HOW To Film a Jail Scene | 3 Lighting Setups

What's up guys welcome to 4 Minute Film School. I'm Narasim of the A-Team. Today I'm here with Eric Lombart. Eric Lombart is a cinematographer who has shot for huge youtubers like Anna Akana, Shane Dawson. He shot comedy sketches, makeup videos, music videos. His videos have over a hundred million views online. Today Eric is gonna be walking us through three different ways you can light a prison scene. So setup number one is a scene from Mindhunters and it is the visitors room. So Eric tell us what did you do for that lighting setup?
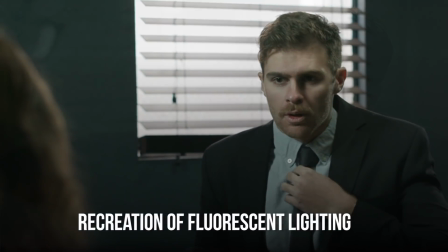0:27 I was trying to recreate the look of fluorescent overheads with a little sun coming through a window in the background.
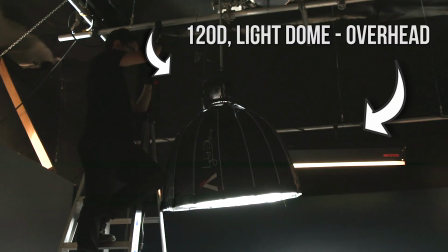0:33 We set up a 120D with a light dome coming from overhead right over the table where our main character was sitting and that was to give
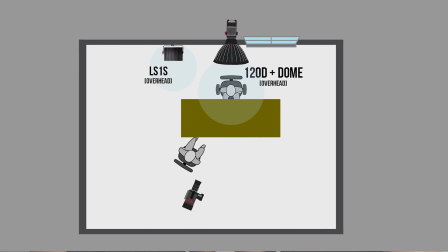0:41 us just a soft overhead ambient and then since it was a bigger space we needed a little bit more overhead light so we put an LS1S against
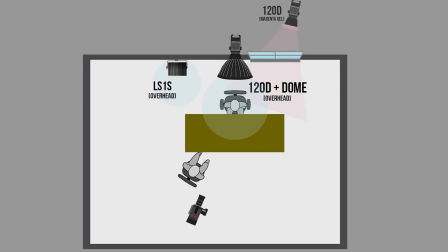0:49 the wall to recreate an overhead fluorescent there. I popped a 120D through the window in the background to simulate sunlight.
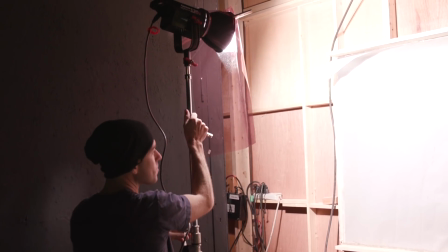0:58 So I put the magenta filter on the 120D coming through the window and then I white balance to
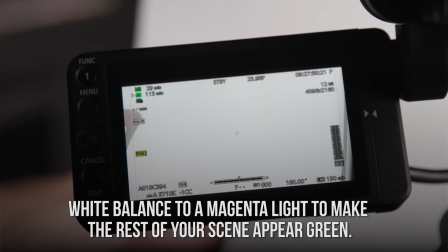1:04 that so that the sunlight would look white but everything else that doesn't have a gel on it inside would look green.
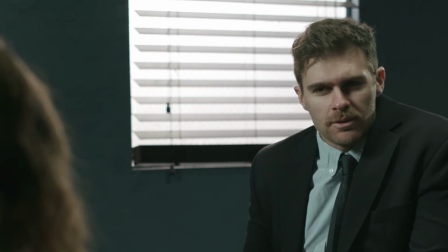1:10 That was to imitate the green fluorescent look without having to put green gel on every single light.
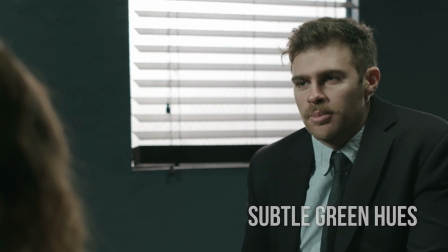1:17 It was just a more efficient way of getting that same look.
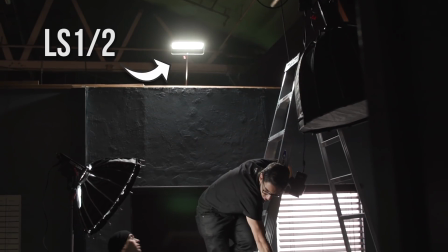1:20 And the LS1 half I put as just another edge to kind of like augment the sunlight coming through edged him on the other side also could function as more overhead top light that creates some shadows like in his eyes and everything and we wanted to get a little bit more of a key
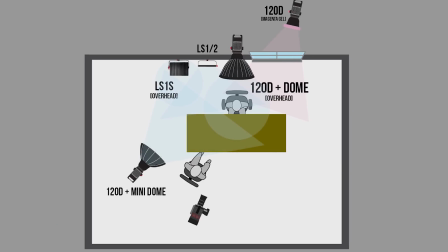1:37 coming from the side so yeah in order to get that we used a 120d into a mini dome had I done it again I would put like
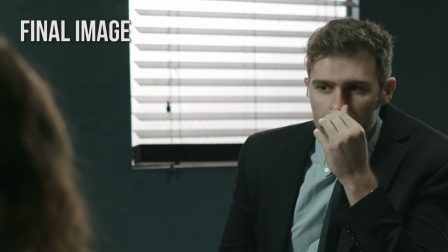1:44 a six by silk or something in front of that to just make it even softer so
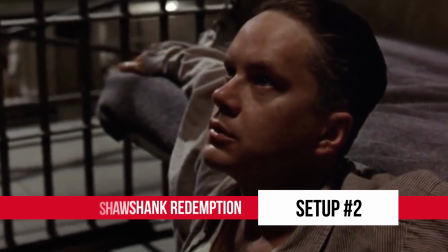1:52 for the second scene we actually went inside a jail cell and we wanted to recreate a scene from Shawshank Redemption. So, Eric, how did we do that?
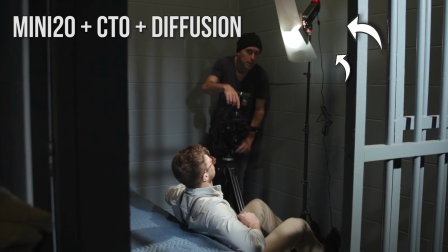1:57 We started with the key light which was a mini 20 with two orange filters put in there to make it a little bit warmer.
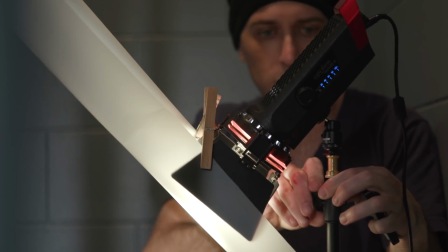2:03 I had some diffusion on that also just to soften up shadows on his face a little bit.
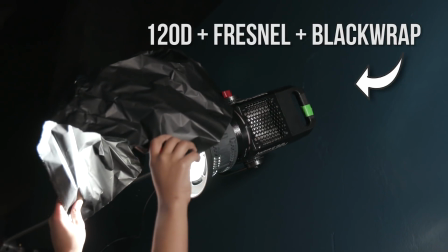2:07 Then I pumped in a 120D with a fresnel and some black wrap to kind of like snoot it a little bit so it wasn't just blasting all over the place.
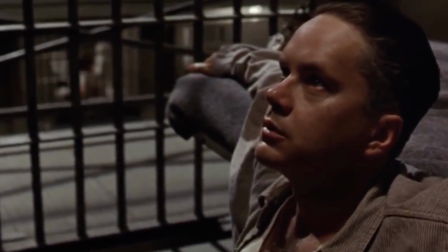2:16 And the purpose of that was to
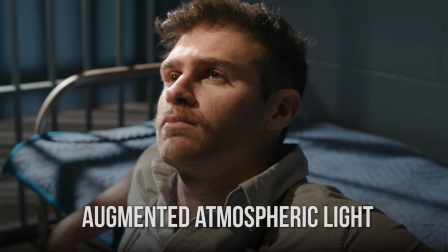2:19 recreate light coming from the rest of the jailhouse like as if it were just flooding into the room, and that gives him a nice edge.
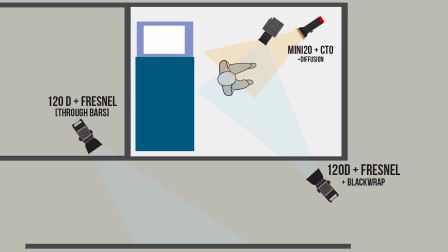2:27 Then I put a 120D with a Fresnel just way in the background through another jail set that was there.
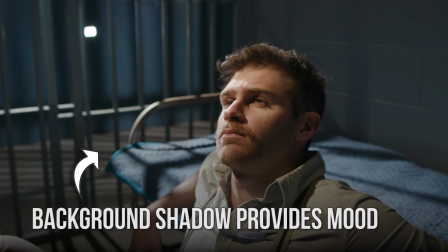2:34 It had some bars so that way we got a nice shapes on the wall behind the jail cell door.
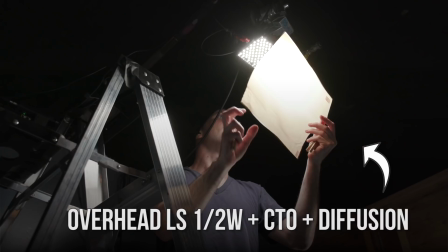2:40 Then we hung an LS 1.5 and we put CTO and some diffusion on that,
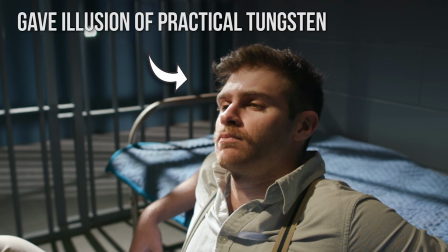2:46 and that basically recreated just one tungsten light if it were hanging on the ceiling of a jail cell. We attached an M9 to the wall which created a practical from the jail cell so it would be as if there were just like lights along the wall. It sounds like a lot of this lighting that you did was more focused on the practicals in the backgrounds and it was on you know his actual face.
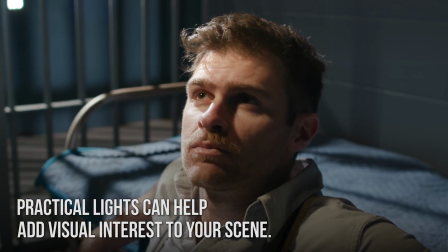3:07 Why is it important to always consider your practicals? I think the practicals provide motivation for everything and helps give little spots of brightness in the background
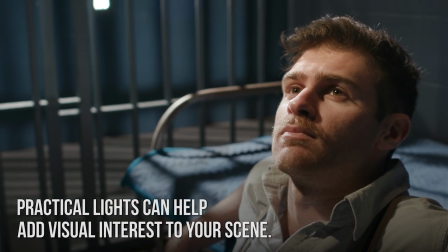3:16 for like to give some dynamics so that you can augment those with film lights.
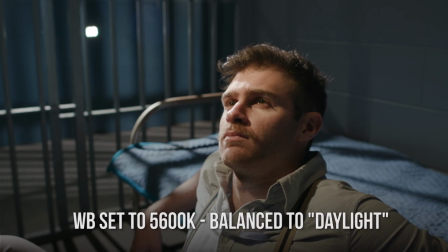3:23 The color temperature for that scene was 5600 so that it was balanced to the 120 outside and that's why I put the CTO in the mini 20s and the overhead light so that those were a little bit warmer as
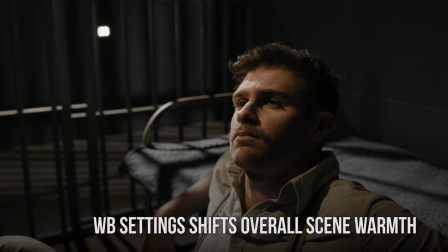3:36 if the jail cell had a warm light inside of it and then everything else outside was white.
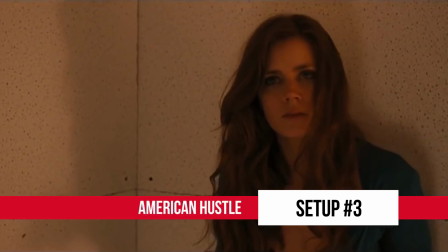3:44 So for the third scene we wanted to recreate a scene from American Hustle where Amy Adams' character is in the holding cell.
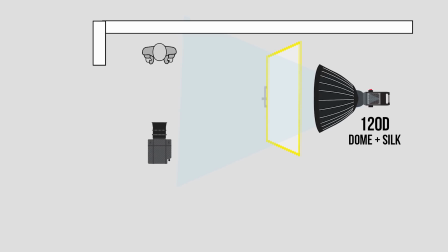3:50 We used two lights for that one. What were those lights? Those lights were a 120D with a light dome going through a six by silk.
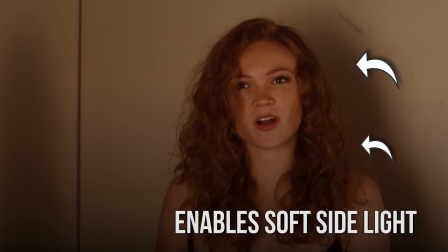3:58 Very soft side light. We bounced a 120D with a Fresnel off of a reflector.
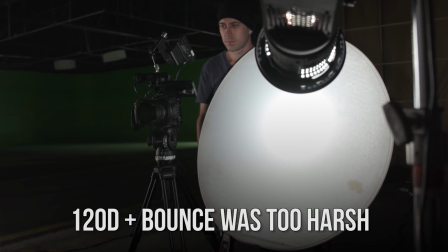4:05 The bounce by itself created a little bit too harsh of a shadow so we popped the silk in front of it to make
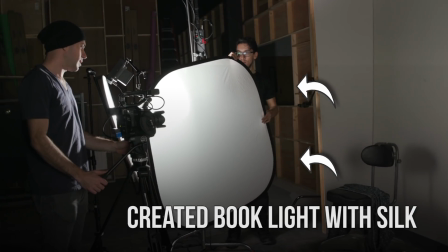4:10 the book light and it really softened up the shadows and made it a lot more pleasing on the face.
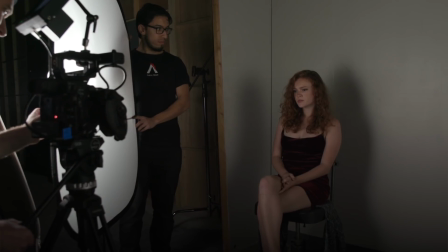4:17 So we're than gelling the lights that are set to 6,000 color temperature, 6,000 Kelvin,
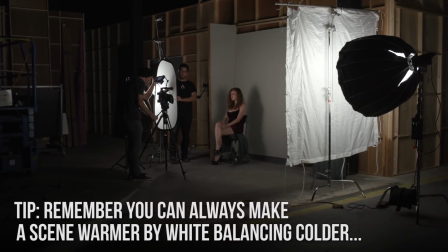4:23 I decided to just keep those white and then put the white balance at 8,000 on the camera so that everything looked very warm and orange.
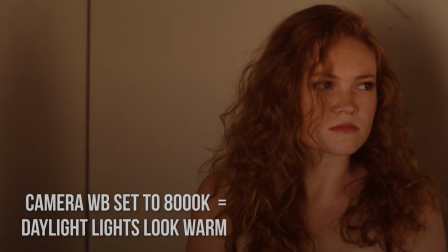4:32 So Eric, when I think of prison cell lighting, I think of really harsh, intense shadows. Why do we do book lighting?
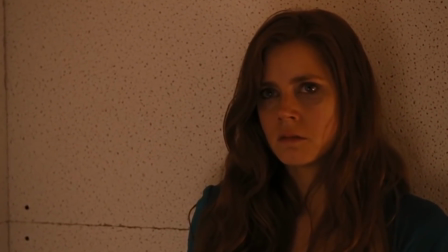4:37 The simple reason is to recreate the reference photo,
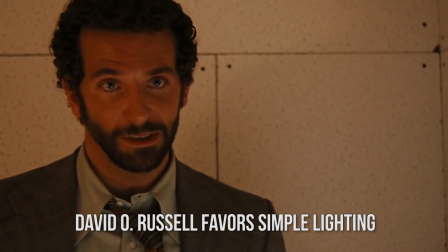4:40 which apparently David O. Russell likes to light everything fairly flat so he can just move the camera around wherever very quickly. I think it also creates an overall dimmer atmosphere that's all fill versus like
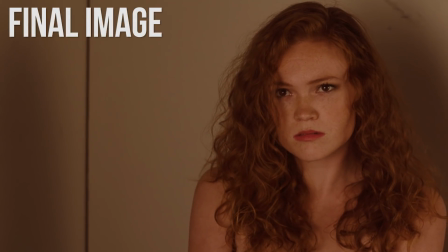4:52 any specific key light that looks like it's motivated from some source somewhere in the room. So there's your episode of 4 Minute Film School with Eric Lombart. I'm Narish from the A-Team. Leave a comment below with your favorite prison scene and you can win an Aperture M9. Follow Eric Lombart on Instagram and YouTube at Eric Lombart. Don't forget to follow Aperture on Facebook, Instagram, The Works. Hit that subscribe button and that notification bell. I'm Narish from the A-Team and we'll catch you guys next time.